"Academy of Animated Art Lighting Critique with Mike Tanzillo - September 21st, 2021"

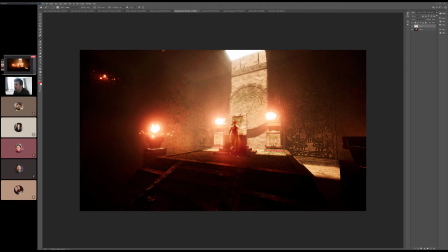(21:03)
The reason I was playing around with her contrast level because I feel like there's a little bit of like there's a lot of light wash coming in from these from the flames, and it's kind of like. It would be nice if we can get a little more contrast on her. I don't know if there's a way of toning that down slightly to kind of isolate them tighter around these.
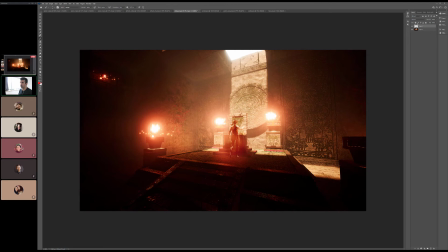(21:22)
Just because like her dark point has gotten so lifted by this flare over top of her, or the light glow over top of her, that I almost just like want to scrape that off of her just a little bit, if possible.
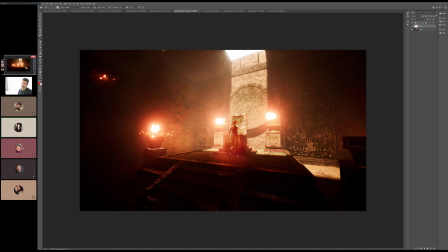Mm. Just yeah. If not, yeah, there's nothing you can do about it. But that's fine. I was just throwing that out there as a possibility.
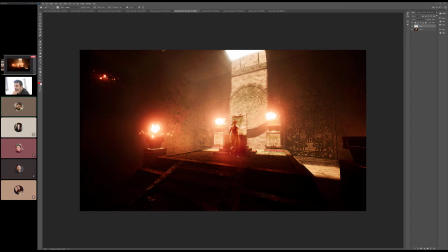(22:00)
I almost yeah yeah.
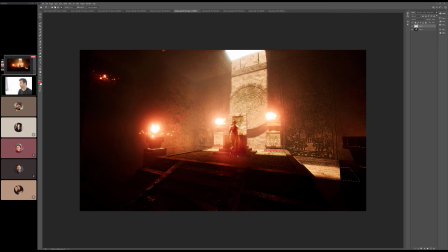(22:16)
I mean, I accepted that as like, oh, in my head, and like that's what fire looks like. It's just so bright. Like, I mean, again, like think about what the exposure is for. The exposure of this is hitting the midtones somewhere between the bright outside and the shadowy inside.
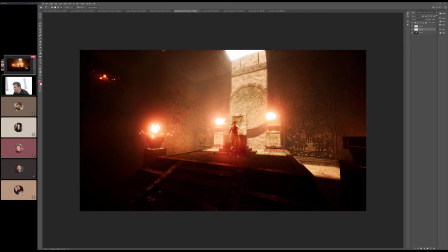(22:34)
Like, if we're able to see a little bit into these shadows and stuff, like that exposure level is not set for a flame, which is magnitudes brighter. So to me, that totally makes sense. The one thing that I'm not crazy about is this kind of dark halo that's right around it.
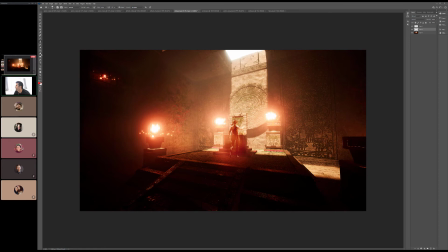(22:54)
I would rather, let's see. I would rather there was like, I don't know if this is gonna work, but basically, I like that kind of perfect circle around them.
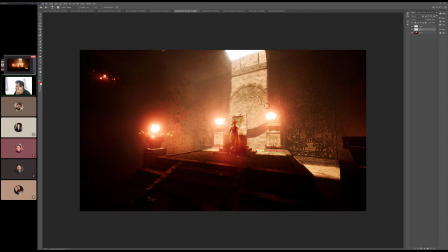(23:10)
It makes it feel a little artificial because I don't think that would happen visually on this. Yeah. Mm-hmm.
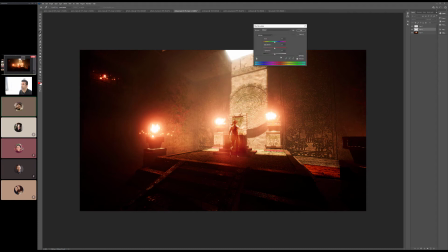I don't think that's the word, but I don't know. I don't know if the right one is.
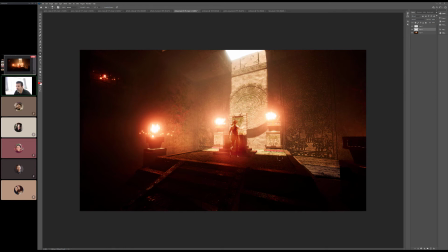(23:48)
The other thing I'm doing over here is I think we can get away with this ground being different than the ground up here because I think it would be really nice to darken this to allow us to see more of this wall. Because as of right now, like that's kind of the bright point and our eye kind of goes down there, but there's really nothing to pay off. So I think if we darken just the material on that floor, we could focus a little more on there.
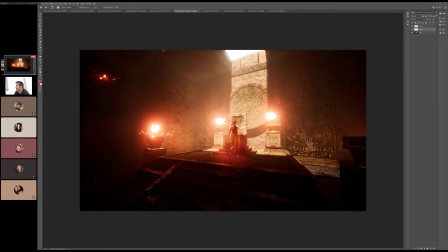(24:11)
Ah, this is cool though. This is looking really good. All right, great.
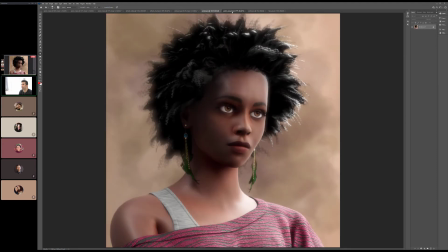(24:16)
All right. You're very welcome, Austen. We've got our other version of our woman in the window.
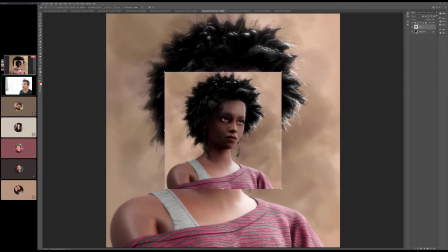(24:25)
Do you want to talk us through a little bit about what you're like? Because we've seen the reference before. Like, what are you focusing on now?
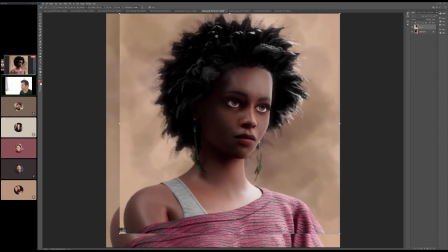(24:31)
Like, what was your update from this previous version?
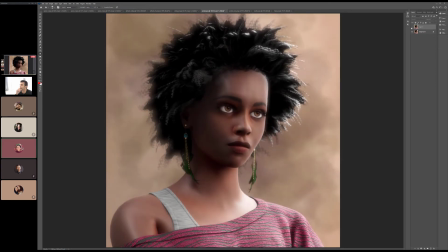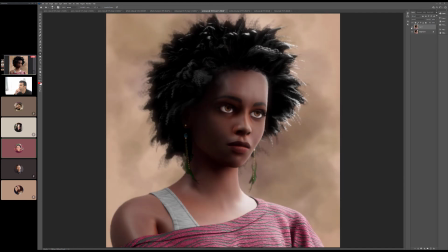(24:39)
Mm-hmm.
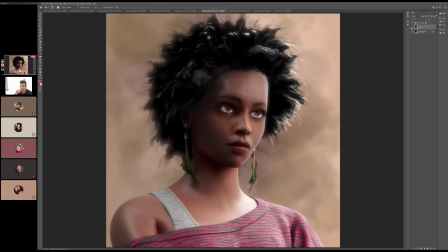I think no. I think it actually. No, I can see it a little bit in there, and I think it's nice.
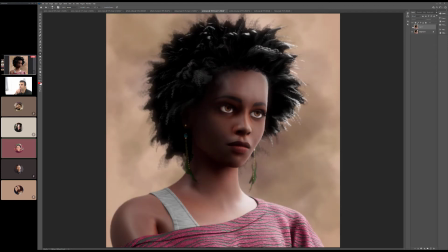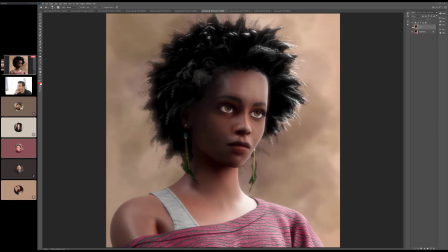(25:05)
Mm-hmm.
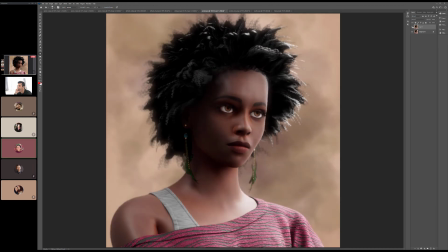(25:10)
Mm-hmm.